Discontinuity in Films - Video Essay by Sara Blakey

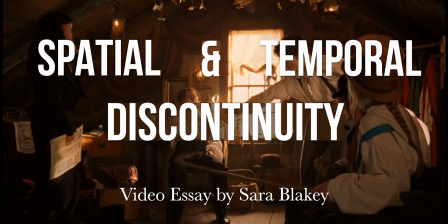0:00 Spatial and temporal discontinuity are some of the ultimate components that make or break a narrative, thus having the power to make the plot of a story more engaging when executed properly.
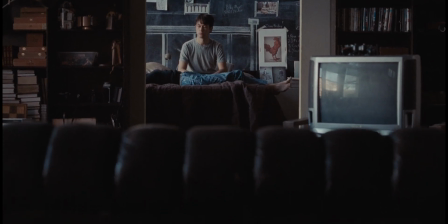0:08 When looking at discontinuous narratives, it can be integrated in a number of ways, from editing to motifs, as well as being a featured stylistic choice.
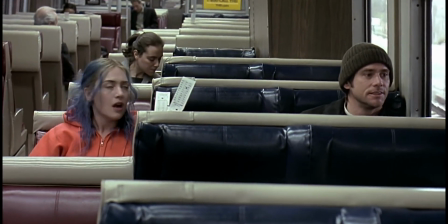0:15 We will be looking at 4 movies: Eternal Sunshine of the Spotless Mind by Michael Gondry, 500 Days of Summer by Mark Webb,
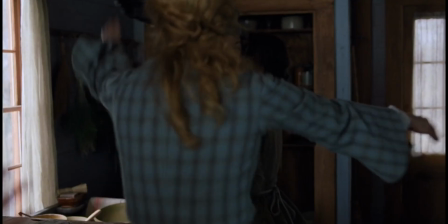0:22 The Social Network by David Fincher, and lastly the main focus, the 2019 adaptation of Little Women by Greta Gerwig.
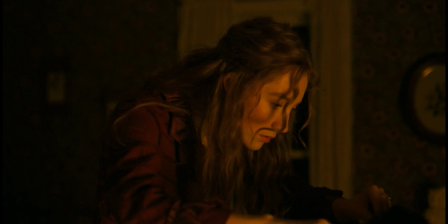0:28 In Gerwig's Little Women, the techniques of discontinuity support the idea that girlhood and womanhood are inevitably intertwined,
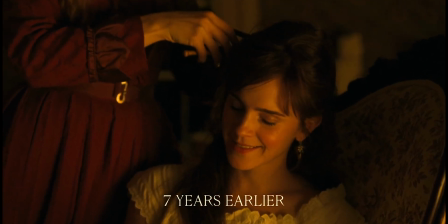0:35 and with the help of the past, we shape the present experience.
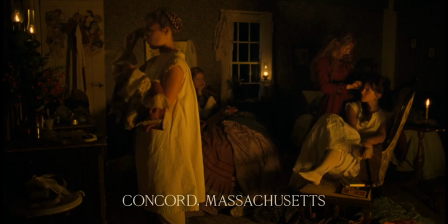0:38 This brings newfound relevancy of Louisa May Alcott's 1968-69's novel to today's expectations and standards for women.
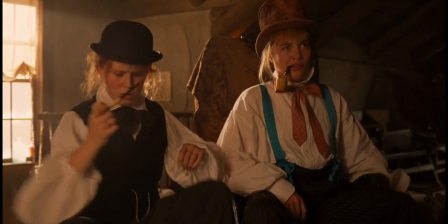0:45 Starting with Little Women, we are made aware of the interruptions in continuity, specifically narrative and editing, for the purposes of translating Alcott's novel to a modern-day viewer,
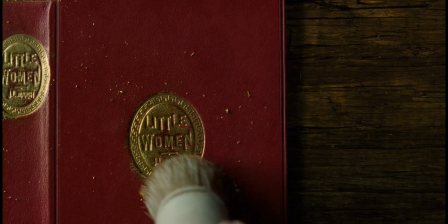0:54 showcasing the importance of many topics such as emphasizing female authorship and independence, a topic not often explored in the past films and series adaptation of Alcott's novel. Gerwig uses spatial and temporal discontinuity for a couple of main reasons.
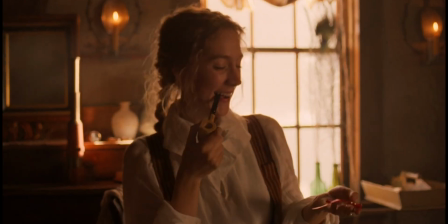1:06 The story has been a classic for over 100 years, thus the need for reinvention and a 21st century twist is necessary for it to translate and resonate with today's norms.
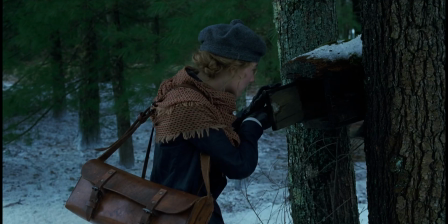1:14 Thanks to discontinuous editing, the viewer is kept engaged with the plot.
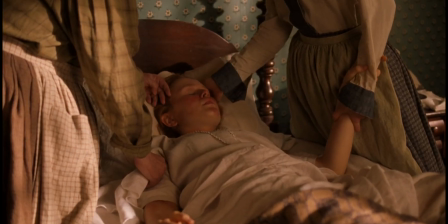1:18 Secondly, the non-linear narrative emphasizes the importance of events over chronology in terms of shaping the characters' attitudes and beliefs on screen.
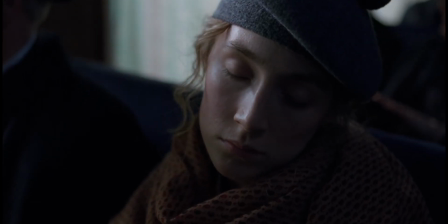1:25 The use of match cuts, specifically matching the emotion from scene to scene, helps us navigate the discontinuous narrative.
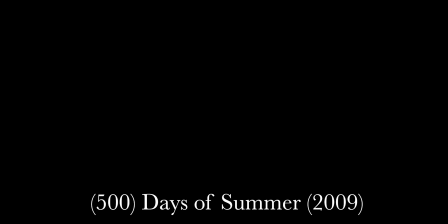1:30 Similarly, we have 500 Days of Summer. Focus on the love story and the uncovering of the events is manipulated by the use of temporal discontinuity.
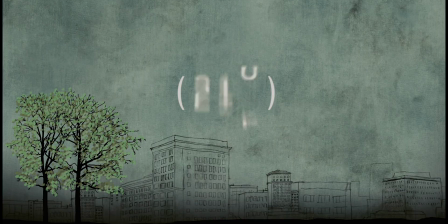1:37 We find a new meaning in the relationship as time is skipped ahead or backtracked to show us monumental moments that shape the way we interpret the character's meaning of love and the search for it.
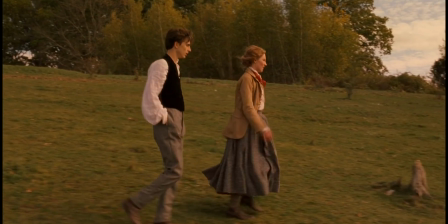1:46 Just like in Little Women, between the complicated love entanglements of Joe and Laurie.
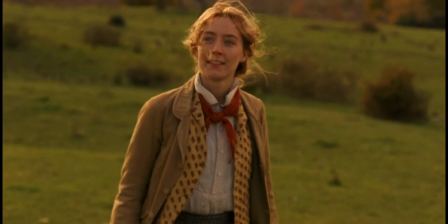1:49 The love stories in both Little Women and 500 Days of Summer starts off as hopeful and tricks audiences in rooting for a relationship that unfortunately unfolds in a manner that contradicts the viewer's hopes.
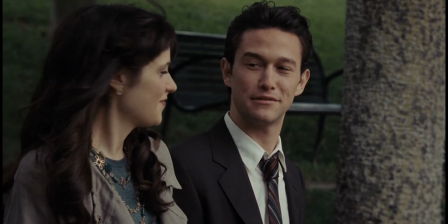1:58 This is a brilliant use of discontinuity.
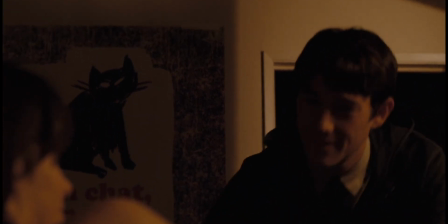2:00 With techniques such as jump cuts, our expectations are set up for a completely different outcome and potentially a bigger lesson gained from having our prospects derailed.
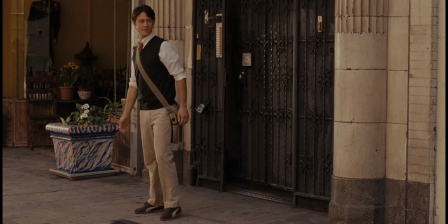2:08 Continuing on the trajectory of love-themed movies, we'll take a look at Eternal Sunshine of the Spotless Mind.
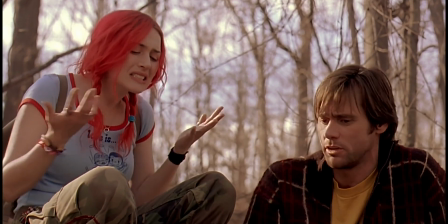2:13 Here, the more we uncover the plot, the more confusion is brought on by the temporal and spatial discontinuity.
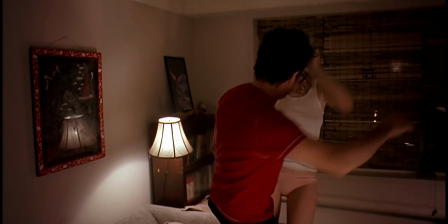2:18 The repetition of certain shots, the use of jump cuts, and the overall montage technique brings awareness to the non-linear narrative and its discontinuous editing style.
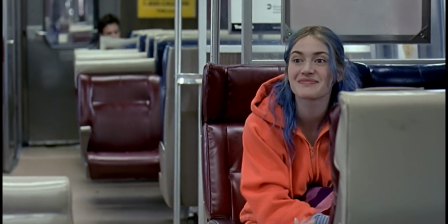2:26 The movie starts with a scene that fools the viewer. It's what I call a faux beginning, something we only realize at the end when the process of erasing the character's mind from the love interest doesn't go as planned.
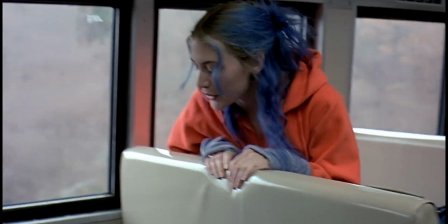2:35 Likewise, these editing techniques are used in Little Women, where viewers must be engaged to understand where the jump cuts have pulled the audience, and if the flashbacks are in fact flashbacks.
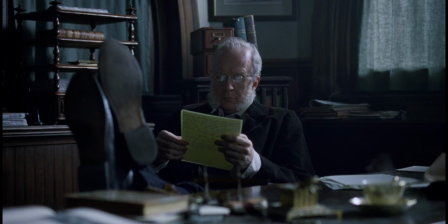2:42 However, both plots carry emotional continuity thanks to the match cuts, which allow the spectators to follow the storyline.
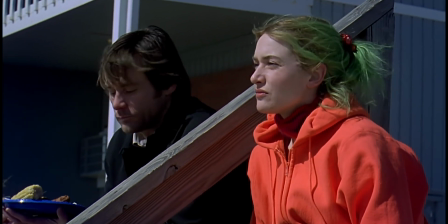2:48 The characters of Joe from Little Women and Clementine from Eternal Sunshine of the Spotless Mind show the need to be spontaneous and in control of the outcome.
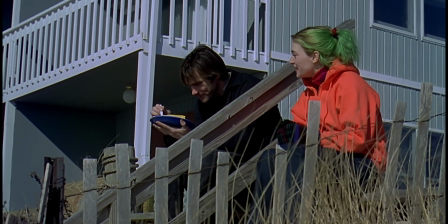2:55 The way Clementine erases Joel just to find her way back to him is an opposite parallel of the kind of love Joe wants to keep feeling from Laurie before she finds out he's engaged,
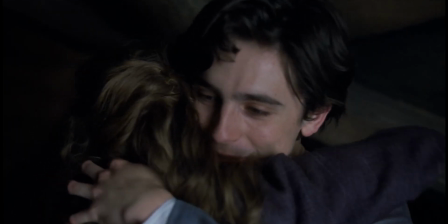3:02 highlighting the emotional elements of the characters and bringing forward character development.
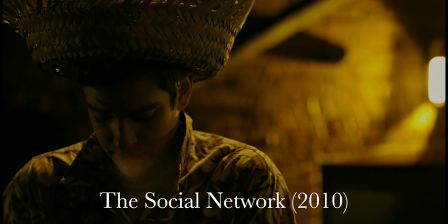3:06 Lastly, we'll look at The Social Network, where the temporal discontinuity is primarily used to juxtapose the past actions with the current situation.
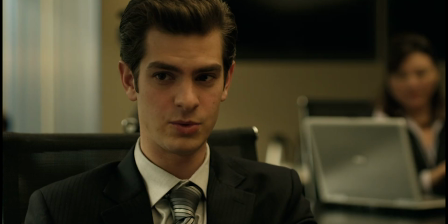3:13 It clearly shows us the relationship between the two represented timelines.
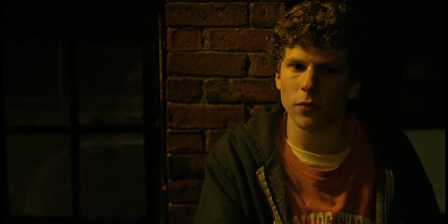3:16 The relationship between these timelines becomes closer and closer until we're caught up to the present, where the lawsuit is coming to a conclusion, however, without showing us the outcome.
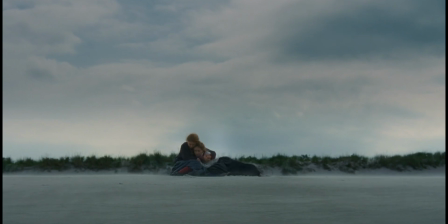3:24 The similarities between The Social Network and Little Women are few, yet the basis of making the original stories more engaging, given the repetitive plots, is discontinuity.
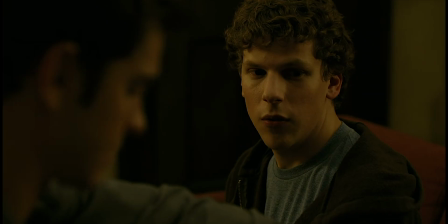3:32 With the use of several techniques, such as parallel editing, the audience is given small pieces of information at a time, like a puzzle that comes together at the end, once all the information has been displayed.
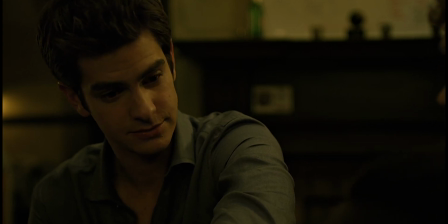3:41 A traditional chronological route would have not made the audiences as committed to the plots,
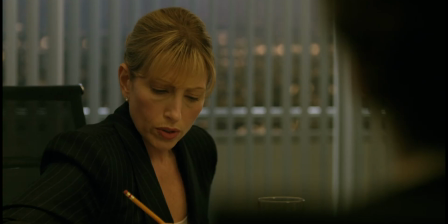3:45 as they would have been able to assume the outcomes, since similar stories, if not the same, have been told numerous times.
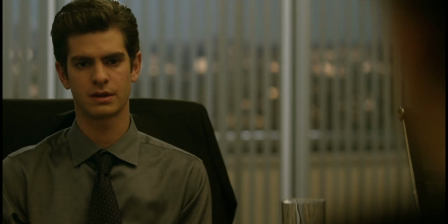3:50 To conclude, discontinuity can be a very innovative way of showcasing a story in terms of stylistic choices and editing.
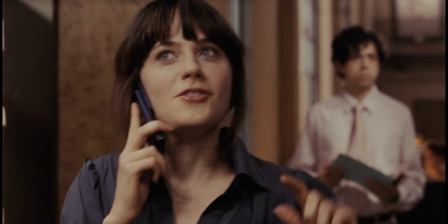3:56 It allows for reinvention and repurposing of overtold stories and gives the opportunity to sweep audiences off their feet and be emotionally engaged with the film.